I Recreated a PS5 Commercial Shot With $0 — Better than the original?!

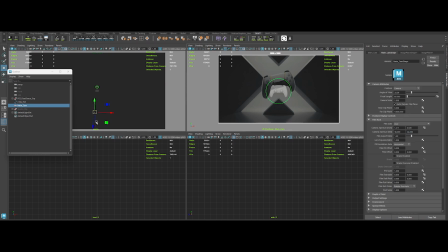[4:06]
Next, I move the camera in closer and adjust focal length
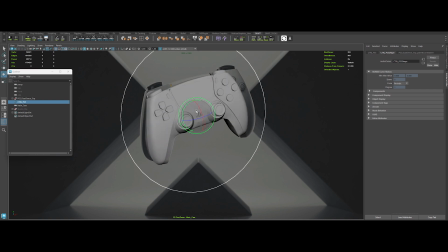[4:11]
50mm or lower depending on the vibe, until everything lines up with the reference.
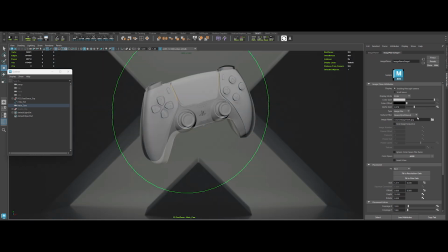[4:16]
It's a bit of trial and error. Rotating, scaling, shifting the controller.
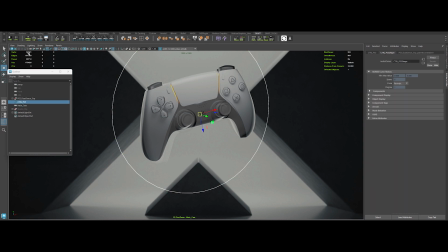[4:21]
But eventually, we lock that perspective. Now for the stage modeling.
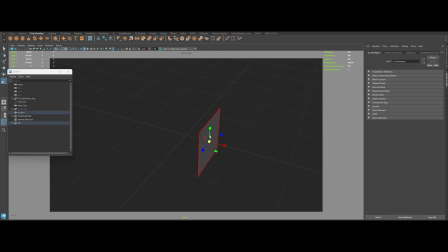[4:26]
4 corners to build, so I start with a cube, delete extra faces, freeze transforms, and position it for the first triangular shape.
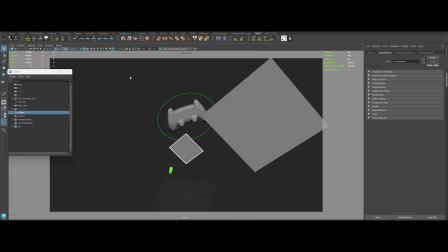[4:35]
Duplicate it, slide it around, and build depth behind the controller.
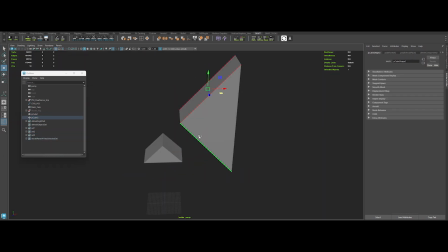[4:40]
Then I cut, extrude, and bevel to form those slick triangular planes.
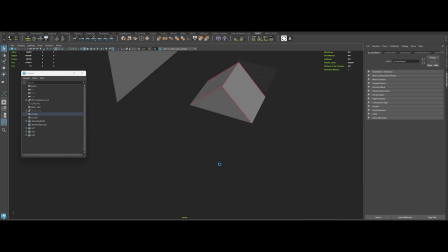[4:45]
Tiny bevels, because we're going for sharp and stylish, not chunky and sloppy.
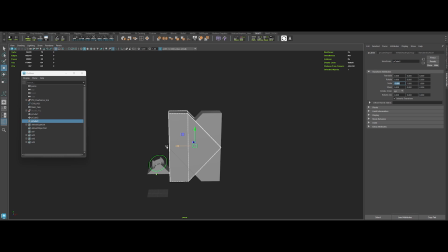[4:50]
After some minor adjustments, I duplicate and mirror the shapes for the other sides, making sure nothing's floating.
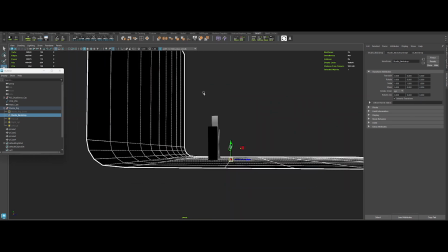[4:57]
Finally, I add the floor so everything sits just right. And that's it.
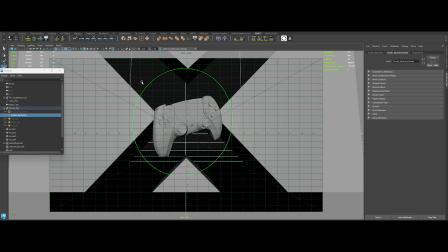[5:02]
A clean badass scene ready for the next step. Speaking of which, it will be all about light and look.
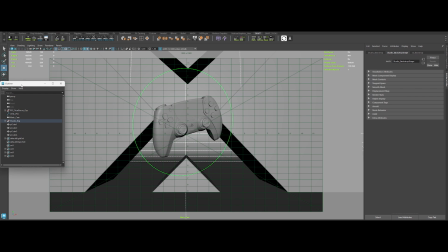[5:08]
Let's set the mood and make this scene truly pop.
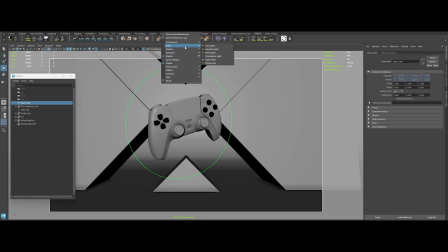[5:15]
Alright, let's talk lighting. First, I drop in a new area light and switch to perspective.
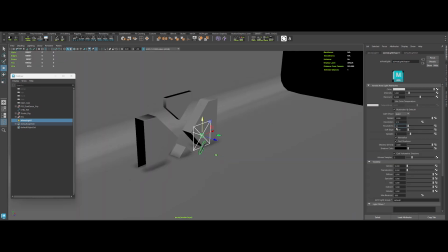[5:20]
Time to go big. Then I crank roundness to 0.5, soft edge to 0.5 and set samples to 2.
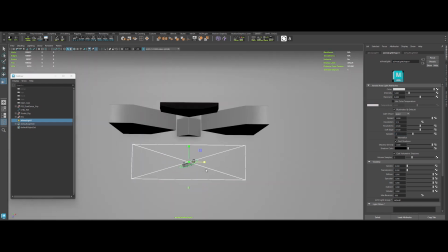[5:29]
Now I rotate this beast, scale it up for a top light. I PR time.
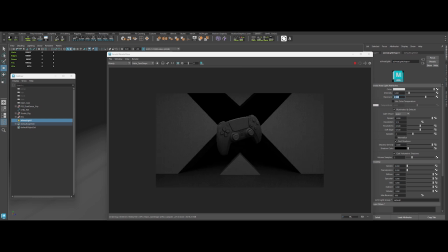[5:34]
It's a bit dim, so I bump the exposure to 2, then 3. Perfect.
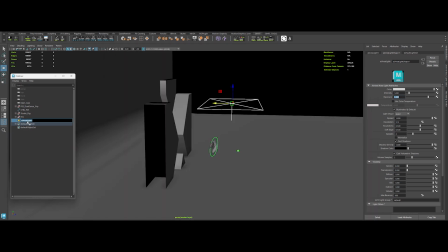[5:40]
Quick tip, rename your lights or you'll drown in chaos.
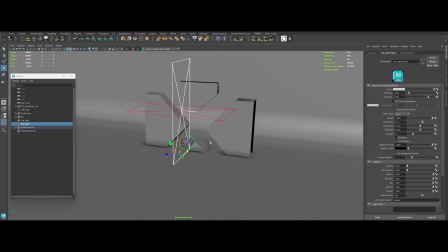[5:44]
Next, I duplicate that light, move the pivot to the bottom, scale it and shove it to the left.
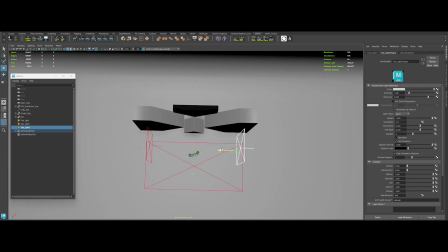[5:50]
Duplicate again for the right side. Don't forget that 180 degrees rotation.
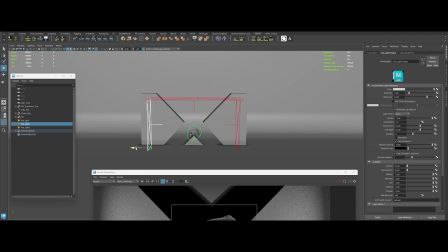[5:56]
If it's too strong, I dial down the exposure. A fast tweak to the base shader helps me see it all more clearly.
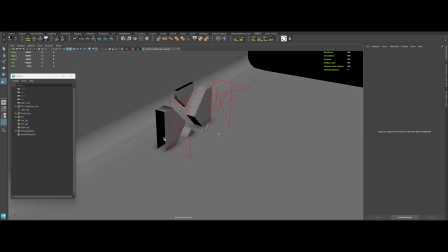[6:04]
Rename your lights. Time for rim light. Grab the top light, duplicate, move, scale.
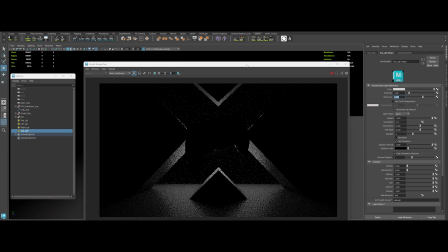[6:11]
Drop exposure to 1 and voila. To refine it, I use the solo button in the IPR.
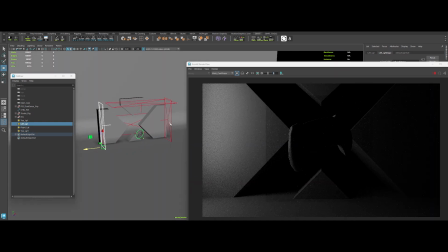[6:17]
Then I do tiny tweaks on the left and right lights.
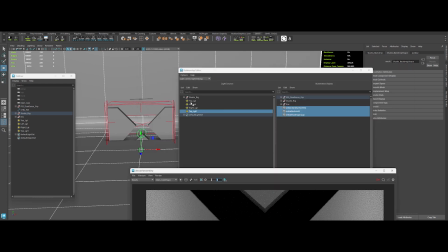[6:21]
And because I only want the PS5 controller lit by them, I jump into the relationship editor and set my light linking.
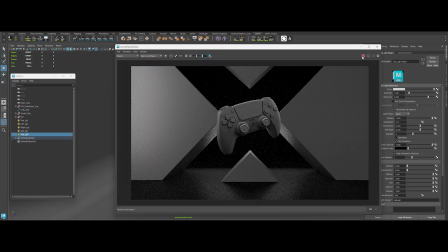[6:30]
Then I duplicate the top light again for the backdrop. Crank exposure to 3, adjusting its position and scale.
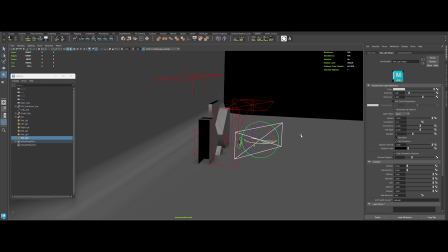[6:38]
Next, I duplicate that rim light, drag it front for fill. Check the IPR.
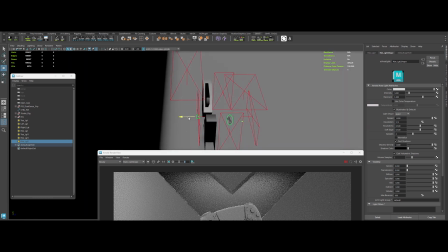[6:43]
Then duplicate one more time and rotate it 180 degrees to reinforce the background.
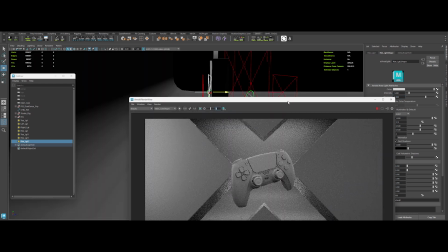[6:50]
Check the IPR again. Adjust the background fill to exposure 4 for an extra punch.
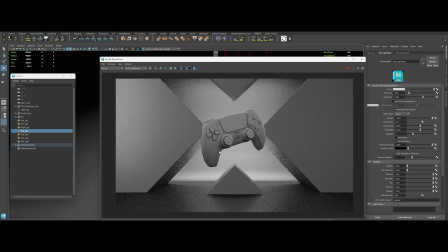[6:56]
Now it's really popping, almost matching the reference shot. Finally, I rename everything.
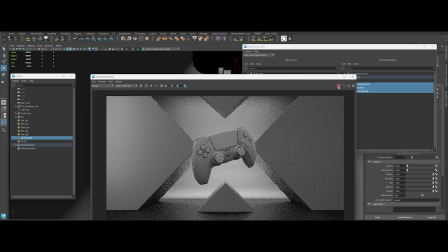[7:02]
Keep it tidy, folks. And there we have it, a killer lighting setup ready for that cinematic finish.
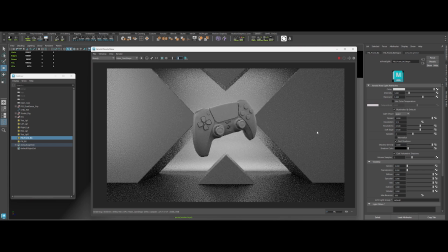[7:08]
Next up, we tackle base materials and surface imperfections to give this scene a serious dose of realism.
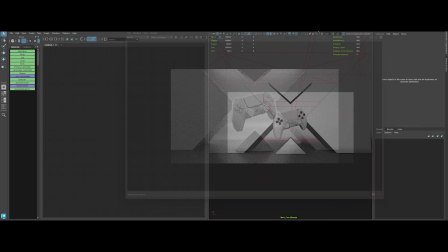[7:19]
Alright, let's flex our material game and bring this scene to life. I fire up the IPR and start with the body shader.
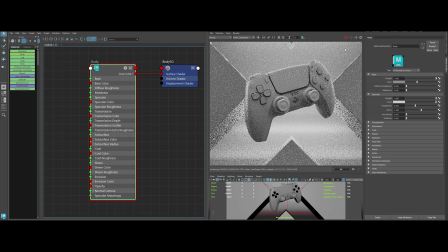[7:26]
Set metalness to 0.5, roughness to 0.35 and IOR to 0.33. Then drop in the diffuse and normal textures.
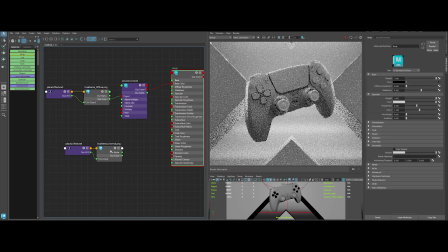[7:38]
Add an eye color correct node. Connect everything. And make sure the normal is set to tangent space.
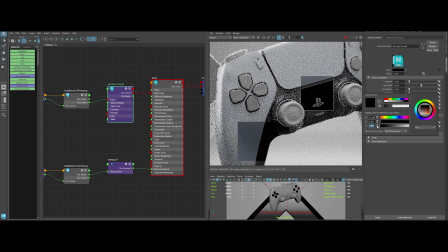[7:46]
If the base color's too dark, I lift up the blacks. And also kill saturation for that sleek look.
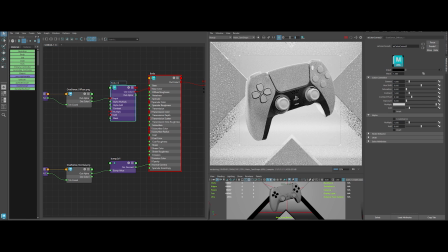[7:52]
Don't forget to rename your nodes. Chaos is the enemy. Next up, the pads.
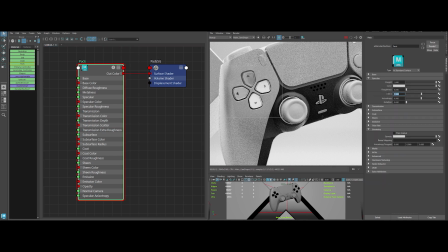[7:58]
I use a glass preset. Tweak the IOR to 1.45.
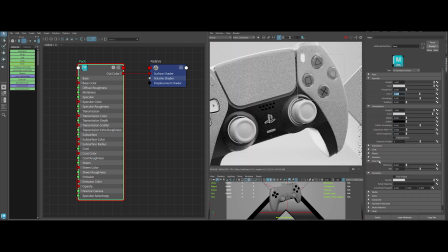[8:03]
Lower the transmission color and up the thickness to 1 for a nice transparent vibe.
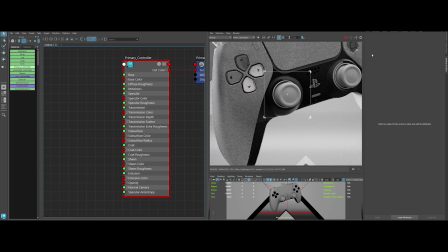[8:08]
Then for the primary controller material, I pick a dark base color, drop the weight to 0.7, set roughness to 0.55 and hook up the normal map.
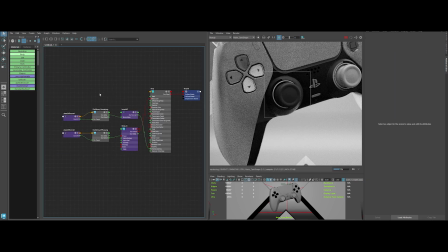[8:20]
One tip, if you missed setting the normal map to raw in the previous shader, fix it now.
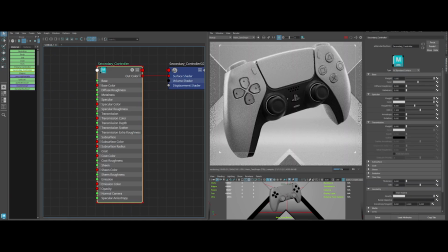[8:26]
The secondary controller material gets a dark tone too.
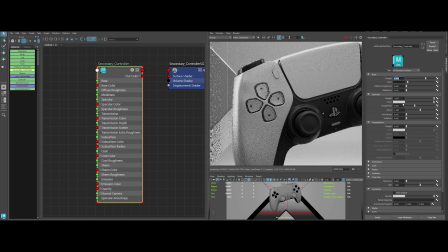[8:30]
With weight at 0.7, roughness at 0.35 and an IO of 1.55. I slap on a coat at weight 1, roughness 0.3 for that subtle shine.
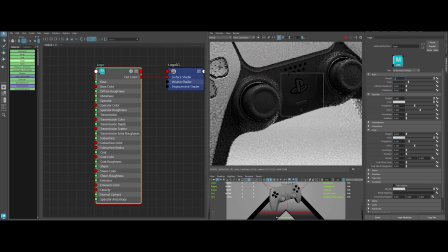[8:44]
Then for the logo, I go dark, set weight to 0.8, metalness to 0.5, roughness to 0.25 and add a coat at weight 1 with a super low roughness, so it pops like a boss.
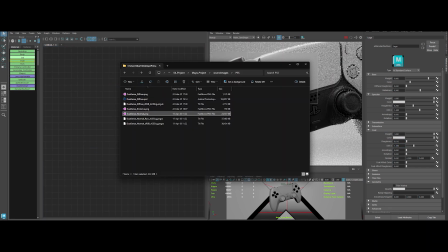[8:59]
For the LED, I load an emissive map into the base color,
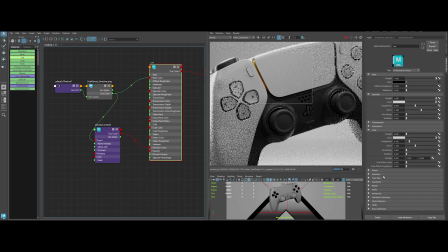[9:03]
toss in a color correct node and jack the emission to 3, a bit of contrast. And boom, glowing magic. Now for the background.
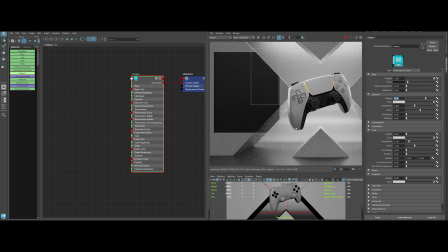[9:12]
A dark gray base, specular at 0.7, IOR at 1.45.
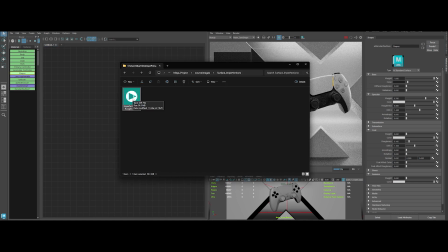[9:18]
I sprinkle in a surface imperfection texture.
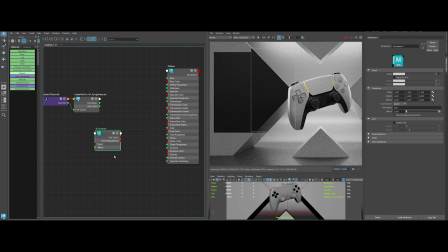[9:21]
Create an IE triplanar node and an IE range node, piping it into the specular roughness.
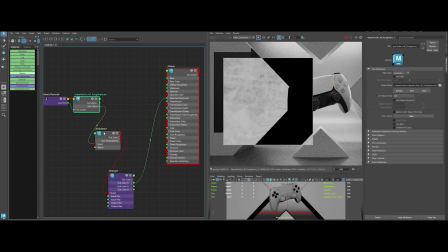[9:28]
I scale up the texture in the AI triplanar node attributes.
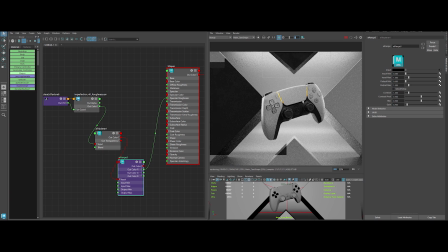[9:32]
In the AI range node attributes, tweak the output max and crank the contrast for those gritty details.
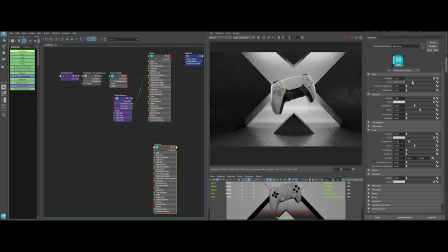[9:39]
Finally, for the backdrop, I'm cranking the color brightness up a notch, then dropping in another eye range node. I hook the previously made triplanar into this new eye range and pipe that into the base color.
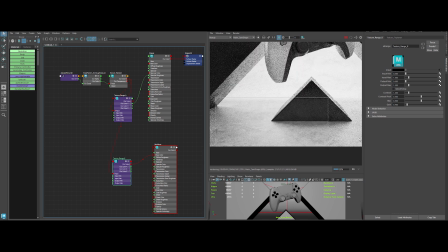[9:53]
Lastly, I dial down the output max to 0.5. And boom, looking slick.
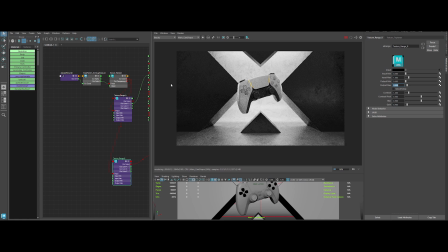[9:59]
And there you have it. Cinematic materials with enough attitude to match this next-gen controller. Up next, we'll supercharge this shot with compositing in Nuke. Trust me, you won't want to miss it.
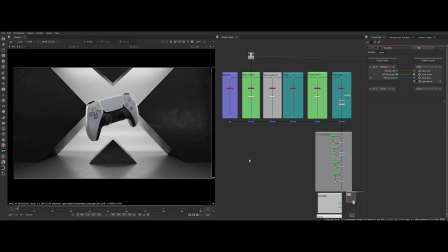[10:15]
Alright, let's hop into Nuke and show this render who's boss. Feast your eyes on this fully loaded node graph. Yeah, it's a beast, but that's how pros roll. Check out the before and after.
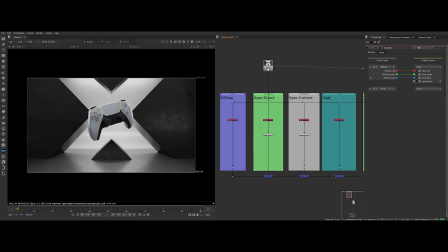[10:27]
You'll see just how far we've taken this piece. First, we start with our beauty pass and strip it into its core channels.
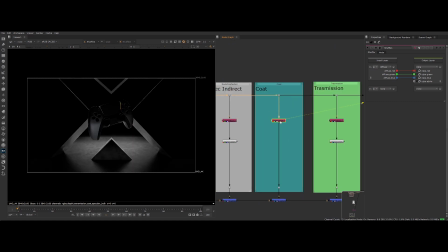[10:35]
Diffuse, specular direct, specular indirect, coat, transmission, and emission.
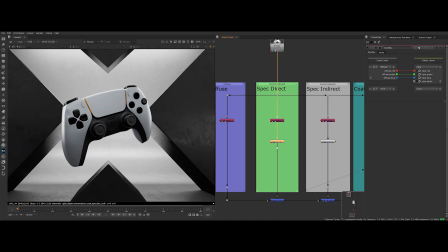[10:41]
Each channel gets its own special treatment. Maybe I crank the specular direct and indirect with an exposure node a bit. Now for the emission pass, I'm amping up that orange emissive section with a little extra contrast. To keep it precise, I slapped on a roto mask that only affects the orange, so it pops like crazy.
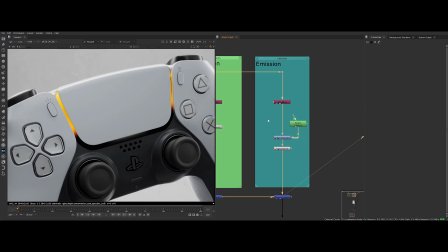[11:04]
No half measures here.
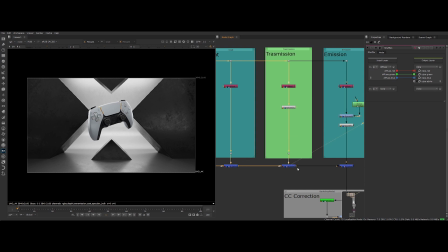[11:06]
Once I've fine-tuned those passes, I bring them back together using a plus operation, rebuilding a more dynamic beauty.
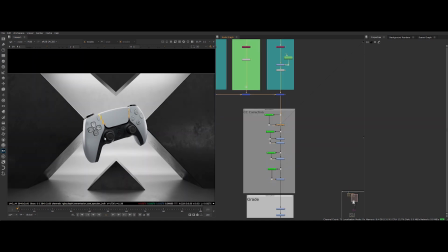[11:14]
Next, it's color correction time. With Cryptomatte, I can selectively grade the background and even tweak the PS5 controller material,
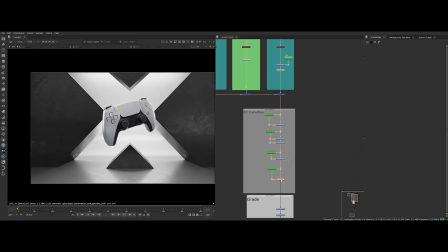[11:24]
adding that extra punch of contrast. Alright, it's grading time.
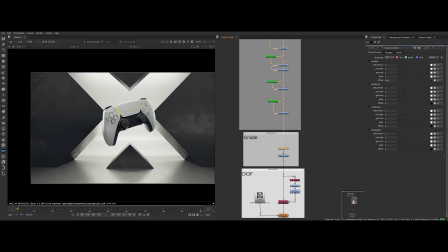[11:28]
I use a color lookup node to warm up the highlights with a touch of yellow, then cool down the shadows with blue. After that, I hit it with a color correct node to pump the contrast.
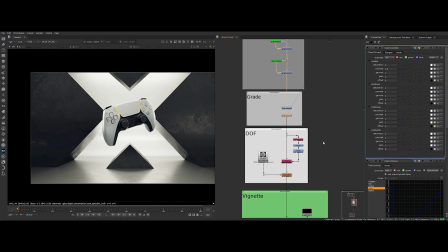[11:40]
And trust me, it's looking crazy good. Next, DOF time using the depth pass.
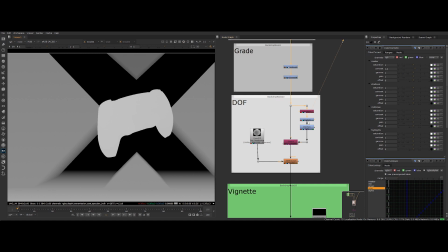[11:46]
First, I shuffle out the depth, normalize and clamp it, then feed it into a Z-defocus node.
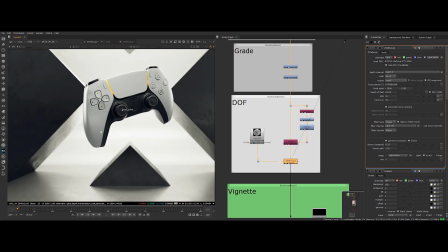[11:52]
The result? Absolutely killer depth of field. Then added a vignette to help focus the viewer's eye.
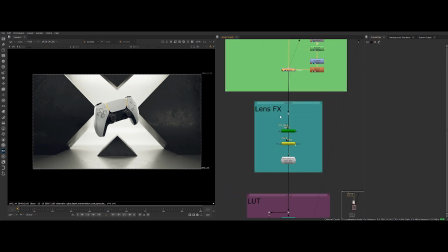[11:59]
After that, I pile on the final touches.
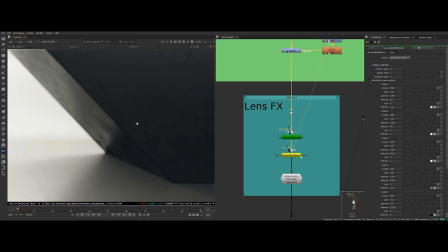[12:02]
Lens dirt for authenticity, a dash of chromatic aberration, and a fine grain for that cinematic edge.
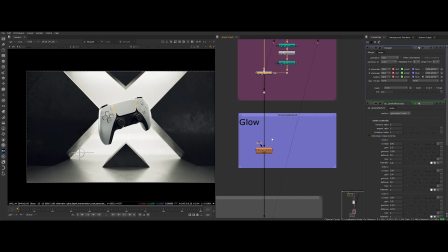[12:09]
A quick LOT adjustment. Then I threw on an exponential glow to make everything shine like crazy.